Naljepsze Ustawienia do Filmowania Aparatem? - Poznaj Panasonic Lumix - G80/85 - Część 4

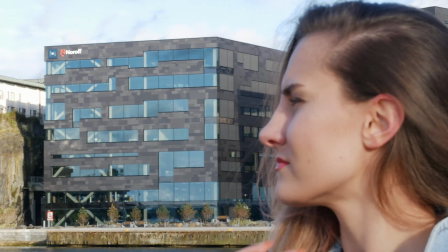[4:06]
Kolejną rzeczą, którą możemy tu ustawić jest sposób pomiaru światła. Mamy do wyboru wielopunktowy, centralnie ważony oraz punktowy. Ja najczęściej stosuję pomiar wielopunktowy. Następnym elementem jest wartość przysłony naszego obiektywu oraz czas migawki. Czas migawki w moim przypadku zazwyczaj wynosi 50, a dokładnie jest to 1,50 sekundy.
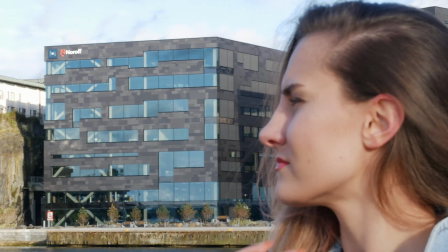[4:26]
Następnie mamy ISO, czyli czułość matrycy oraz balans bieli. W sytuacji, gdy nie chcecie obrabiać swojego materiału, bardzo ważne jest, aby na bieżąco ustawiać balans bieli, gdyż on będzie w dużym mierze decydował o tym, jak będzie wyglądał nasz obraz i jakie będzie miał odwzorowanie barw.
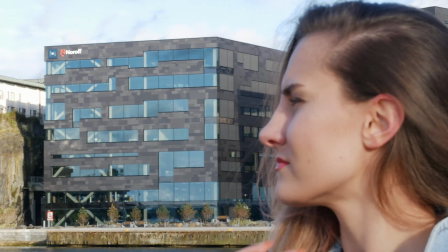[4:45]
Zacznijmy od przysłony i tego, co tak naprawdę możemy nią osiągnąć. Przyjęło się mówić, że im jaśniejszy obiektyw, czyli im mniejszą ma wartość F, tym lepszy. W filmowaniu, zarówno jak i w fotografii, ma to podobne znaczenie, gdyż pozwoli nam na odpowiednią separację planów,
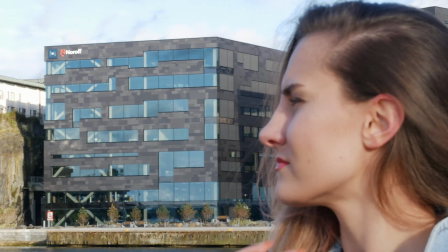[5:01]
dzięki czemu jesteśmy w stanie przedstawić naszemu widzowi dokładnie to, co chcemy oraz stworzyć pewnego rodzaju bajkowe rozmycie. Jednym z częstszych błędów w trakcie nagrywania filmów jest zbyt wysoka wartość przysłony. Jak możecie zobaczyć na tym filmie, ciężko się skupić na pierwszym lub drugim planie.
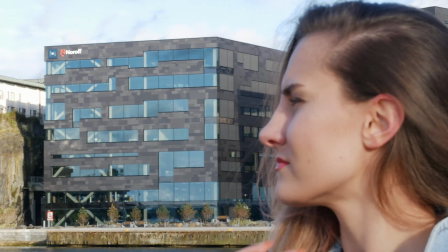[5:20]
Zmniejając fokus ręcznie z planu na plan, tak naprawdę nie ma wyraźnej separacji. A tu przykład w trakcie nagrywania żywej osoby i znacznie bardziej oddalonego drugiego planu.
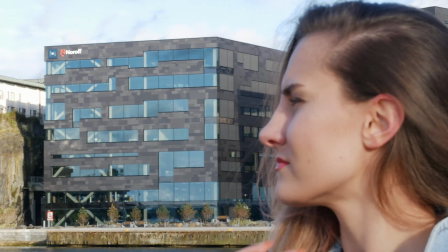[5:40]
Myślę, że w tym przypadku naszym celem nie jest pokazywanie tła, a raczej skupienie się tylko i wyłącznie na pierwszoplanowej postaci.
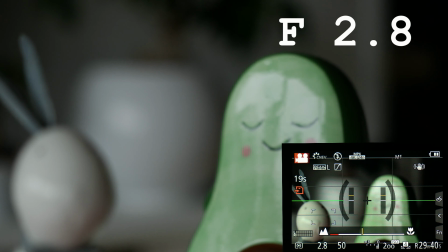[5:49]
A teraz zastosowałem znacznie niższą wartość przysłony F2,8.
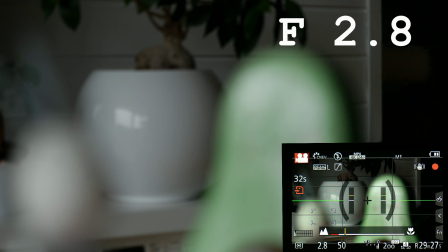[5:53]
Jak możecie zobaczyć na filmiku, separacja jest znacznie intensywniejsza i możemy wyszczególnić każdy plan z osobna.
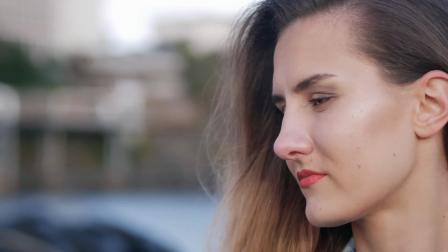[6:05]
Ponownie wykonałem ten sam kadr ze zbliżeniem na twarz, tym razem z przysłoną o wartości F1,7.
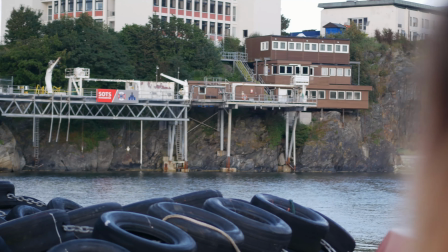[6:11]
Dało to piękną separację i jesteśmy w pełni skupieni na twarzy oraz pokazujemy naszemu widzowi dokładnie to, co chcemy mu przedstawić.
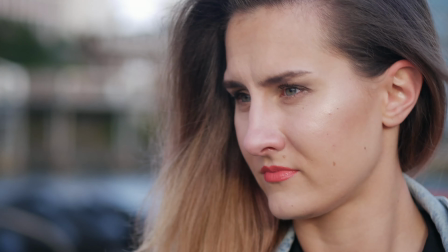[6:19]
Domyślam się, że na samym początku nie każdy z Was ma jasne obiektywy, a zatem załóżmy,
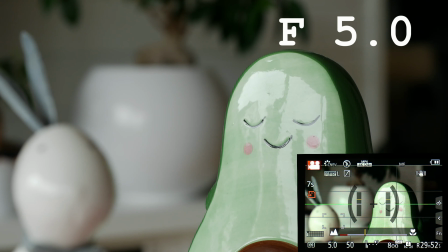[6:24]
że wykonamy ujęcie nieco ciemniejszym obiektywem, na przykład kitowym, i ustawmy przysłonę na poziomie f5. Jak widać da się uzyskać pewną separację, jednak jest to efekt znacznie delikatniejszy i bardzo zależny od odległości obiektywu od nagrywanego obiektu. A teraz powiedzmy sobie, jaki wpływ ma prędkość migawki. na wygląd naszego obrazu. Zgodnie z tym, co zostało przyjęte, aby uzyskać najbardziej naturalny obraz, należy nagrywać w 24 lub 25 klatkach, niezależnie od tego, w jakiej rozdzielczości nagrywamy, czy jest to 4K, Full HD, czy HD. I tutaj na chwilę należy się zatrzymać, gdyż aby otrzymać naturalnie wyglądający obraz, trzeba ustawić naszą migawkę tak, aby jej wartość była dwukrotnie większa od ilości klatek na sekundę. Zatem nagrywając standardowy materiał w 24 lub 25 klatkach, nasza migawka powinna wynosić 1,5 sekundy. W przypadku, gdy na przykład chcemy nagrać coś w zwolnionym tempie i zmienimy ilość klatek do 50 klatek na sekundę, należy również zmienić migawkę i ustawić ją na 1,100 sekundy. Jednak o czym warto szczególnie pamiętać, to fakt, iż jeżeli nie nagrywamy nic w zwolnionym tempie, powinniśmy raczej się trzymać w 204 lub 205 klatek. A teraz pokażę Wam parę przykładów, gdzie pokażę, co się stanie, gdzie ustawimy zbyt szybką lub zbyt krótką migawkę.
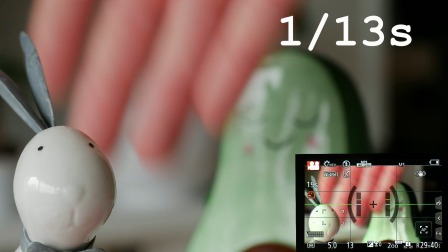[7:36]
W pierwszym przykładzie mamy migawkę ustawioną na 1,13 sekundy. Jest to zdacznie zbyt długi czas.
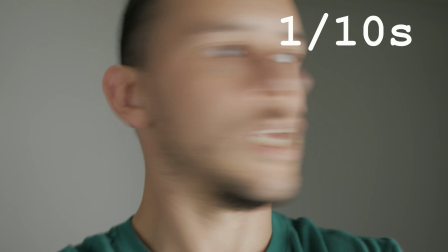[7:42]
Powoduje to rozmazanie i nadanie pewnego dramatyzmu scenie.
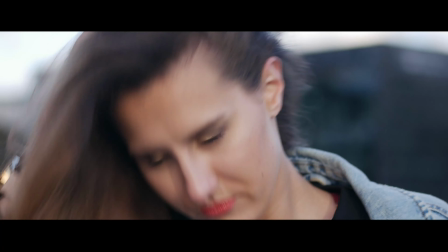[7:45]
Tego typu zabieg możecie często zauważyć w filmach, gdy nagrywa się coś w stylu marzenia sennego.
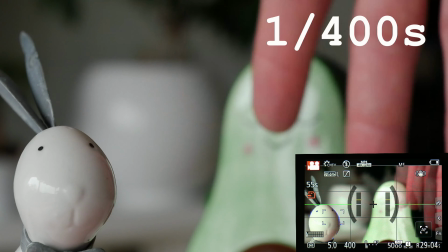[7:54]
W drugim przykładzie mamy zdecydowanie zbyt krótki czas migawki. Powoduje to zdecydowanie nienaturalnie wyglądający ruch.
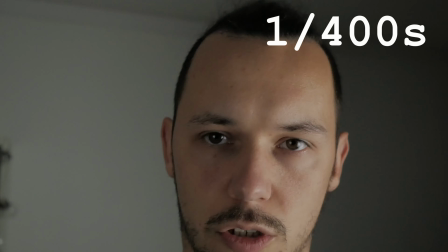[8:03]
Sprawia wrażenie zbyt ostrego i zbyt dokładnego. co jest nienaturalne dla ludzkiego oka.
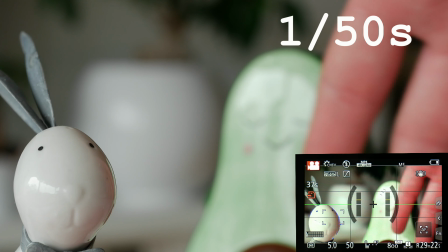[8:09]
W ostatnim przykładzie mamy zachowaną proporcję i nagranie wykonane jest z migawką 1,5 sekundy.